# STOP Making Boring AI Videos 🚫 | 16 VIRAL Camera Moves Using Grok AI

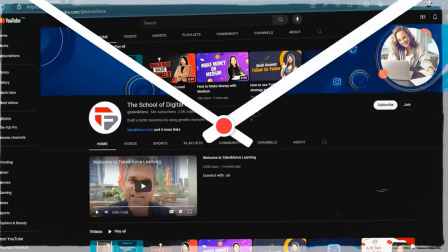Welcome to our channel. We are Technic Force and we help grow your business online. Please hit the subscribe button to get more updates.
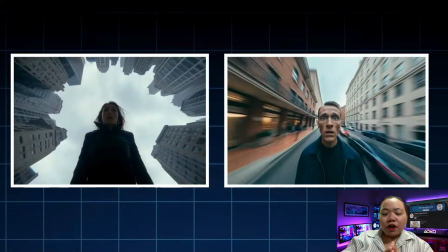This isn't just another AI video tutorial.
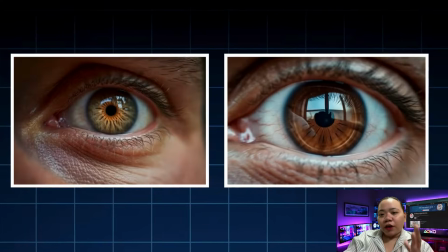This is a cinematography crash course designed specifically for AI creators who want their videos to look intentional, professional, and cinematic.
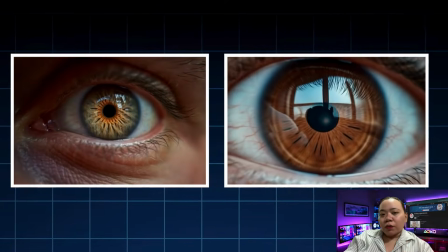Right now, most AI videos fail for one simple reason. They don't use camera movement correctly.
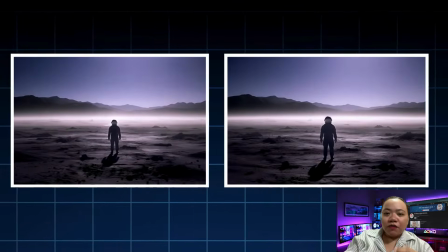You can have ultra realistic visuals, perfect lighting, even a strong concept,
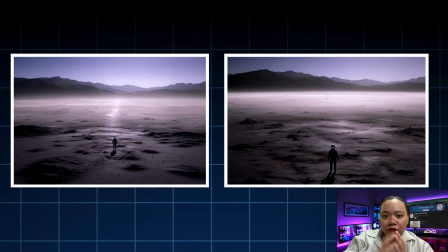but if your camera movement feels random or flat, the video instantly looks amateur.
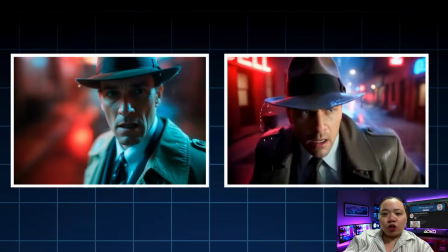Today I'm breaking down 15 essential camera movements that actually matter.
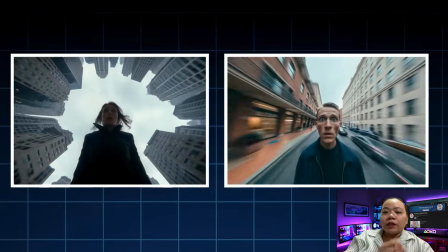If you master these, your AI videos will already look better than 90% of what's online.
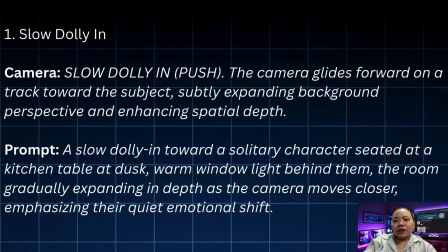Let's get into it. So the first one is slow dolly in. So this is a gentle forward push at eye level.
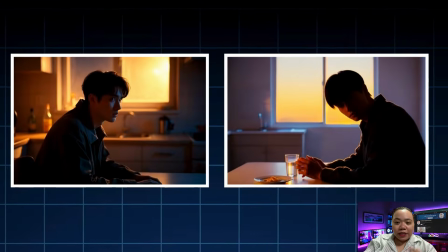It slowly brings the viewer closer to the subject, building intimacy and emotional focus without feeling aggressive.
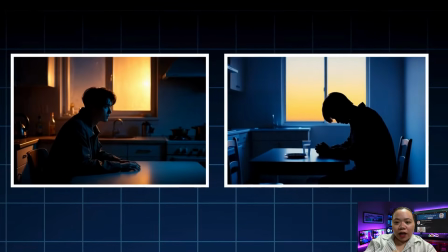This move is perfect for realizations, emotional dialogue, or moments where you want the audience to lean in. If you only learn one camera move, start here. Second one is slow dolly out.
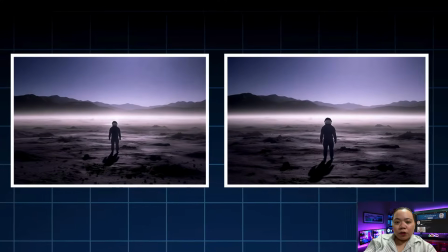This is the opposite effect. The camera slowly pulls away from the subject, revealing more of the environment. Emotionally, this shifts attention from the character to the world around them.
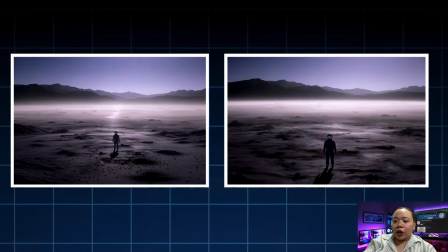Use this for endings, isolation, reflection, or moments where the environment becomes more important than the character.
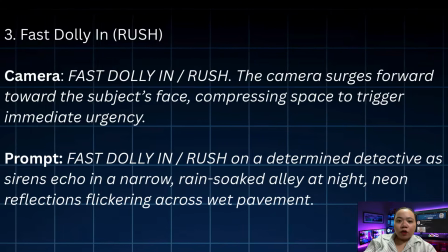The third one is fast dolly in or rush. This is an aggressive forward push.
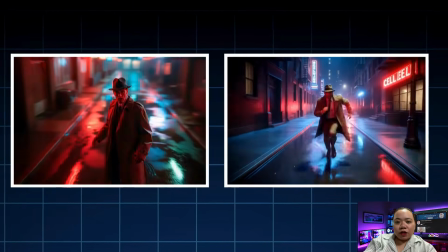It rapidly closes the distance to the subject and immediately raises tension.
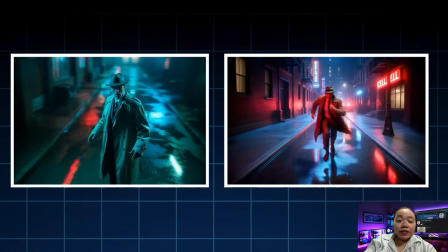This move pulls the viewer into the character's psychological state and works best for danger, shock, or emotional peaks.
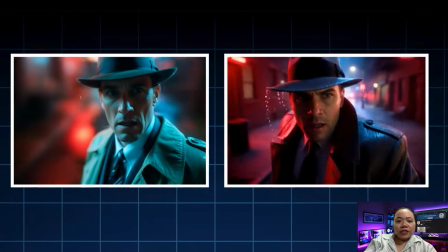Use it sparingly, but when you do, it hits hard. The fourth one is vertigo effect or dolly zoom.
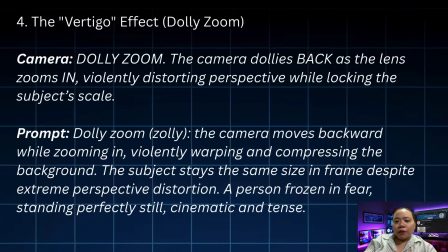This move combines a backward camera movement with an opposing zoom.
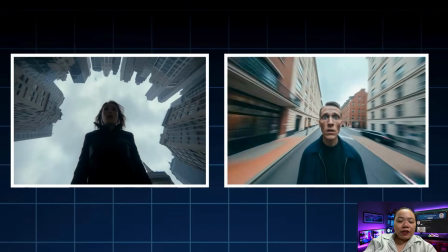The result is distorted depth that creates discomfort and unease.
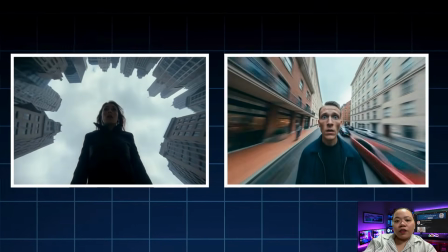The subject stays dominant in the frame, while the world feels like it's collapsing or stretching.
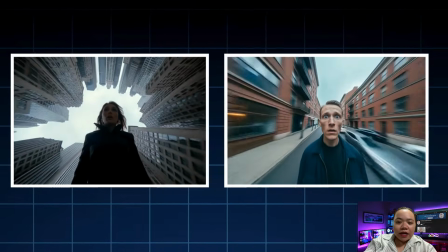This is perfect for fear, panic, or sudden realizations, especially in hallways, stairwells, or in closed spaces.
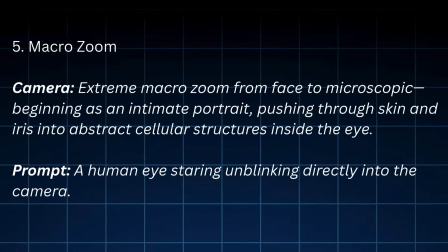The fifth one is macro zoom, an extreme push in that turns a face into an abstract landscape,
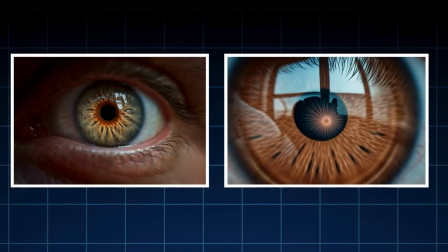ideal for sci fi, psychological, or transformation scenes.
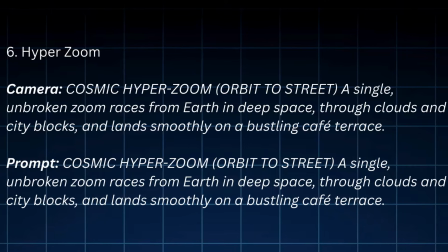Next is hyper zoom, compresses massive distances into a single movement, going from wide scale to personal detail without cutting.
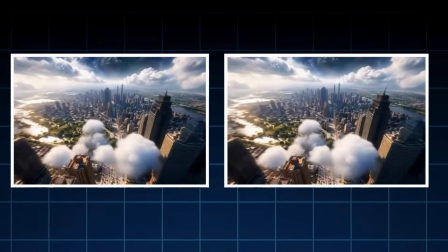Excellent for openings and dramatic transitions. Next is over the shoulder or OTS.
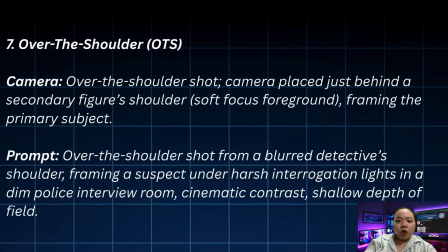This framing places the camera behind one character, looking toward another.
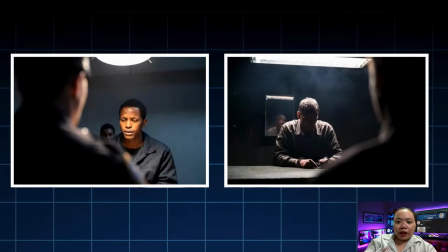It instantly creates realism and spatial awareness, making the viewer feel like they're inside a conversation.
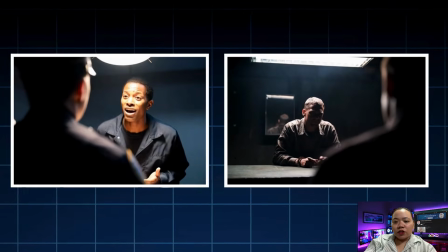This is ideal for dialogue scenes, confrontations, interrogations, or tense exchanges.
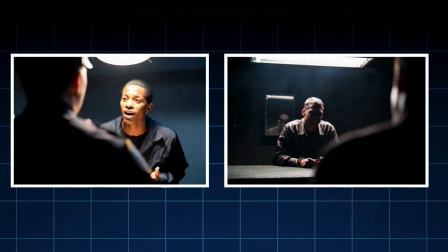It's simple but extremely cinematic. Next is reveal from behind or wipe reveal.
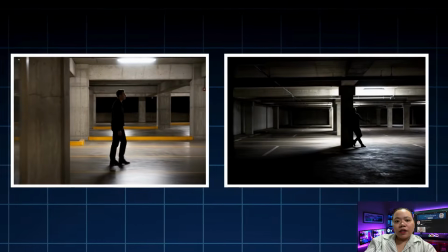Here, the subject is gradually revealed from behind a foreground object. This technique controls what the audience sees and when they see it.
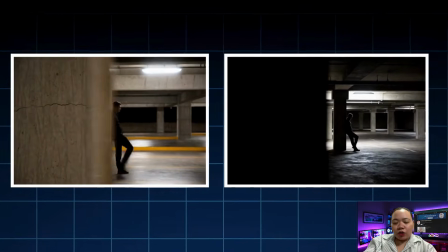So it builds suspense naturally and feels very intentional. You can use this for character introductions, discoveries, or dramatic reveals using doors, walls, or environmental elements.
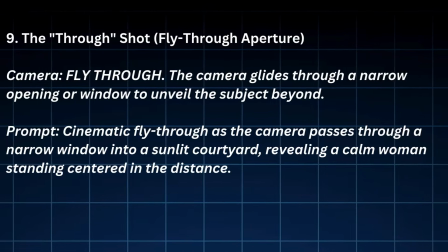Next is the through shot or fly through aperture.
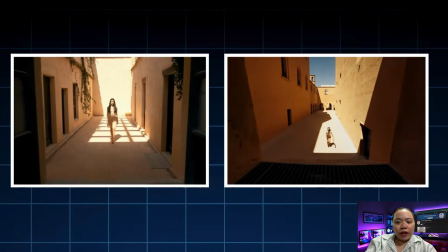In this move, the camera passes through a doorway, window, or object and enters a new space.
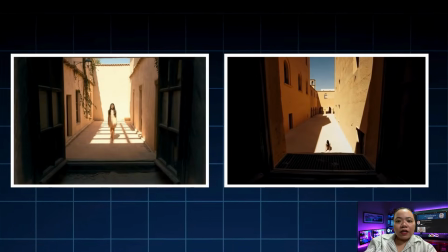It creates momentum and gives the audience the feeling of entering a hidden world.
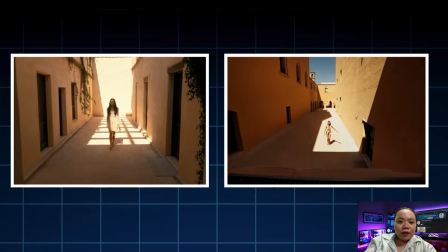This works extremely well for transitions, scene changes, or story turning points.
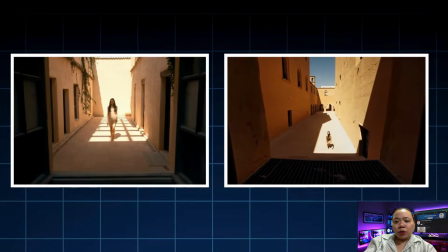AI tools handle this movement surprisingly well when prompted correctly.
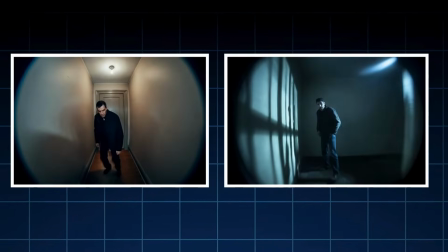Next is fisheye or peephole, a distorted wide view that creates voyeurism and unease, best for surveillance, confinement, or psychological tension. Back focus or foreground to background.
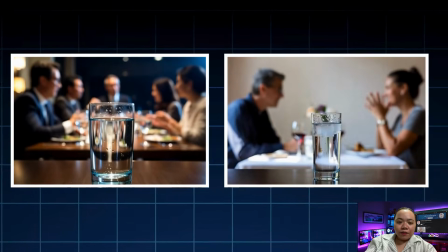The camera stays still while the focus shifts from one subject to another. This allows you to reveal information without cutting or moving the camera. It subtly guides attention and feels very professional when used correctly.
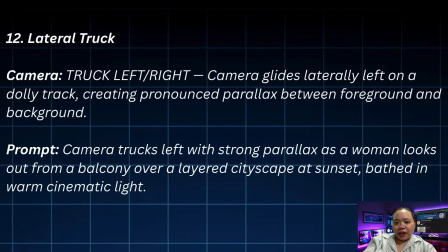Next is lateral truck or side tracking. Here, the camera moves left or right, parallel to the subject.
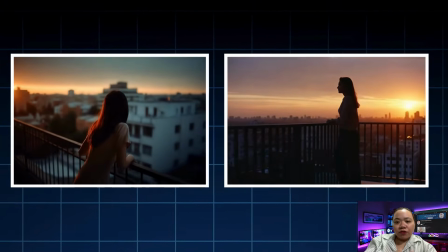The background shifts while the subject stays framed, creating depth through parallax.
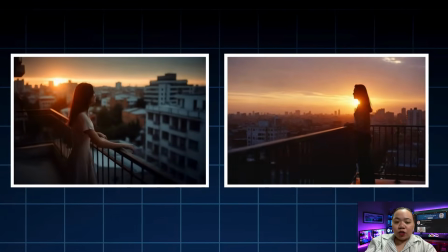This adds motion energy without confusing the viewer. So, use this during observation moments, walking scenes, or tension buildup.
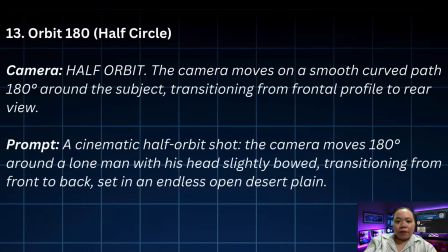Next is 180-degree orbit. So the camera slowly circles the subject at a consistent distance.
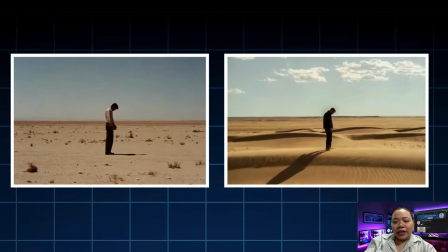This movement adds immersion and presence while maintaining continuity. It visually reinforces importance and emotion without feeling chaotic.
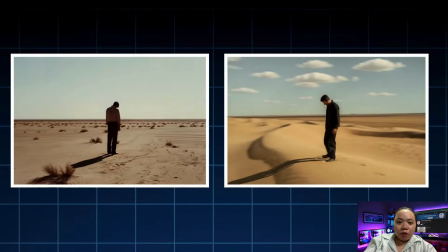So it's great for dramatic moments, emotional beats, or character emphasis.
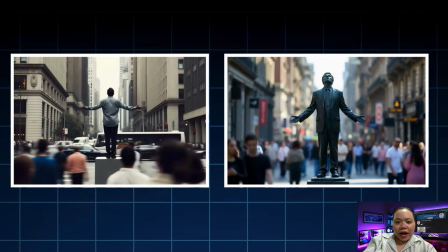Next is pedestal up. This is a vertical upward camera movement. As the camera rises, the subject feels more powerful, dominant, or empowered.
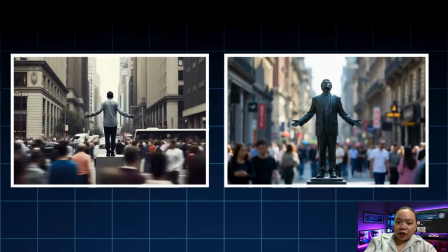Visually, it signals growth, realization, or elevation. You can use this when a character gains confidence, clarity, or control.
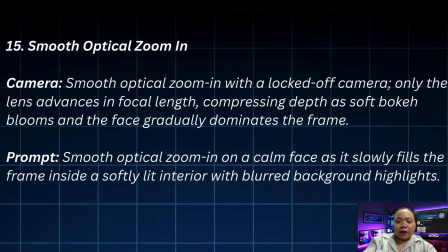Next is smooth optical zoom in. The camera stays physically still while the lens slowly zooms in.
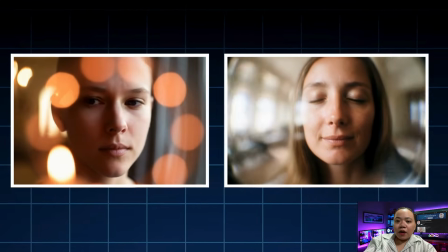This creates psychological intimacy without calling attention to the movement itself.
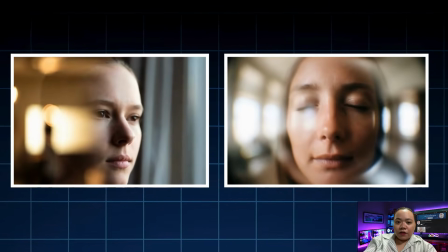It's subtle, clean, and very cinematic. Perfect for emotional moments or tightening focus on a subject.
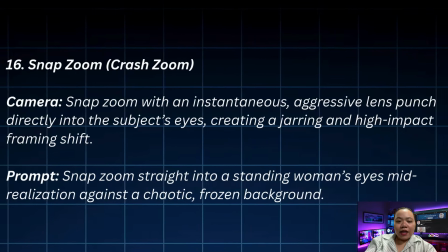Next is snap zoom or crash zoom. This is a sudden, aggressive zoom with no transition.
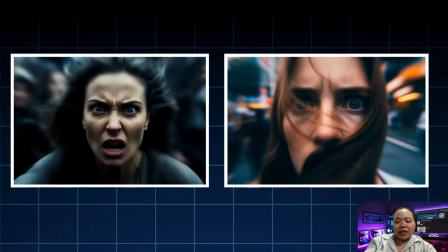It shocks the viewer and forces attention into a specific detail or reaction.
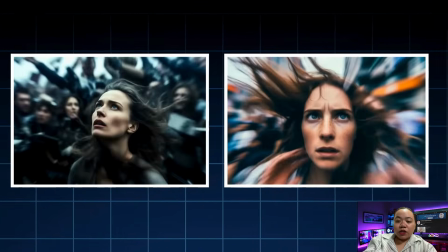This move mirrors surprise or sudden realization. Use it very sparingly, but when you do, it creates instant impact.
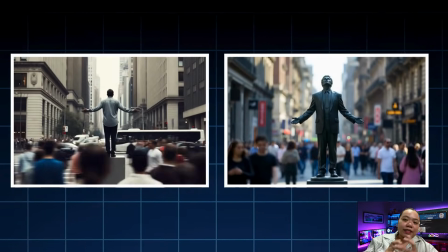And that's the list.
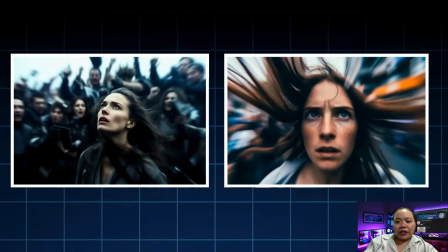So if you master these camera movements, your AI videos will immediately feel more cinematic, more intentional, and more professionally directed.
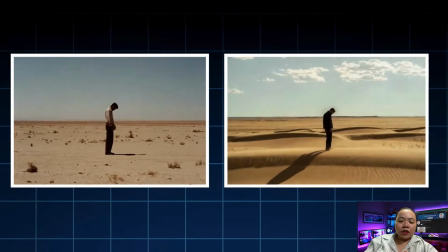There's a difference between an AI video that looks generated and one that looks crafted.
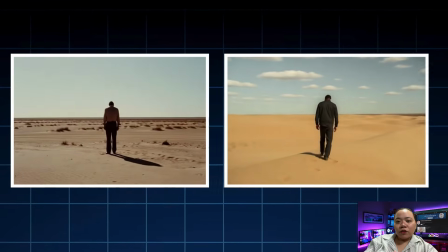So, what do you think? If you found this video helpful, don't forget to like, subscribe, and comment down below.
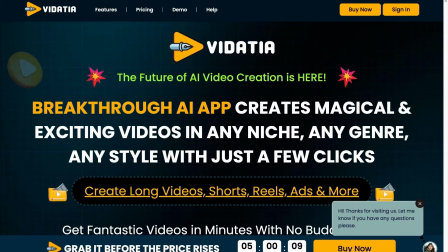See you in the next one. Making professional videos used to mean big budgets and endless editing.
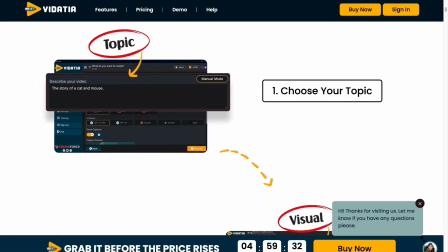Introducing Vidatia, the breakthrough AI video creator that does it all in minutes.
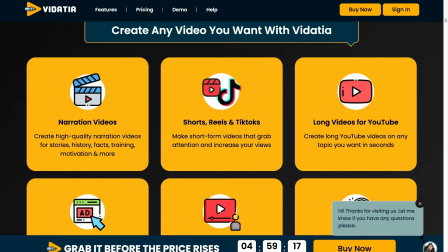From long form YouTube videos to attention grabbing TikTok,
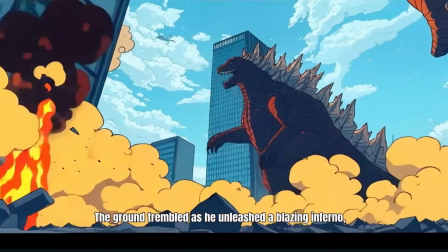Instagram Reels, or even ads, Vidatia crafts high quality content in any style like cartoons,
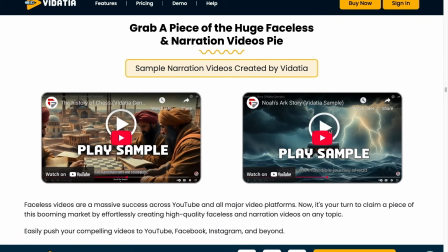3D illustrations, or even faceless narration, all without having you to pick up a camera.
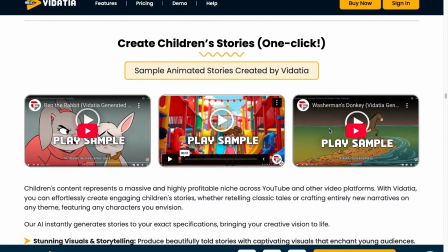Just enter your idea, choose a look, and let Vidatia handle the rest.
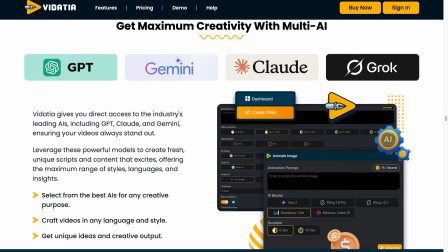Vidatia gives you direct access to AI like ChatGPT, Gemini, Claude, and Grok, ensuring your videos always stand out.
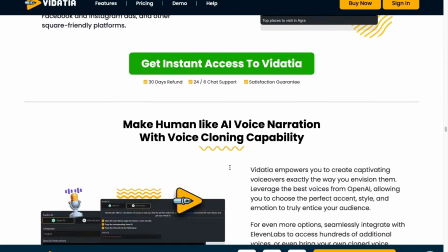No crew, no editing, no waiting. Get results in seconds, perfect for every platform.
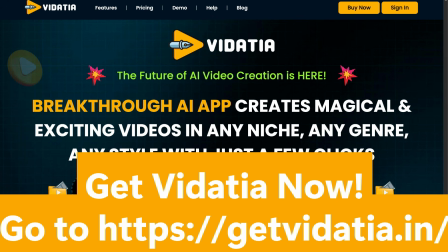So what are you waiting for? Get Vidatia now. Just go to getvidatia.in.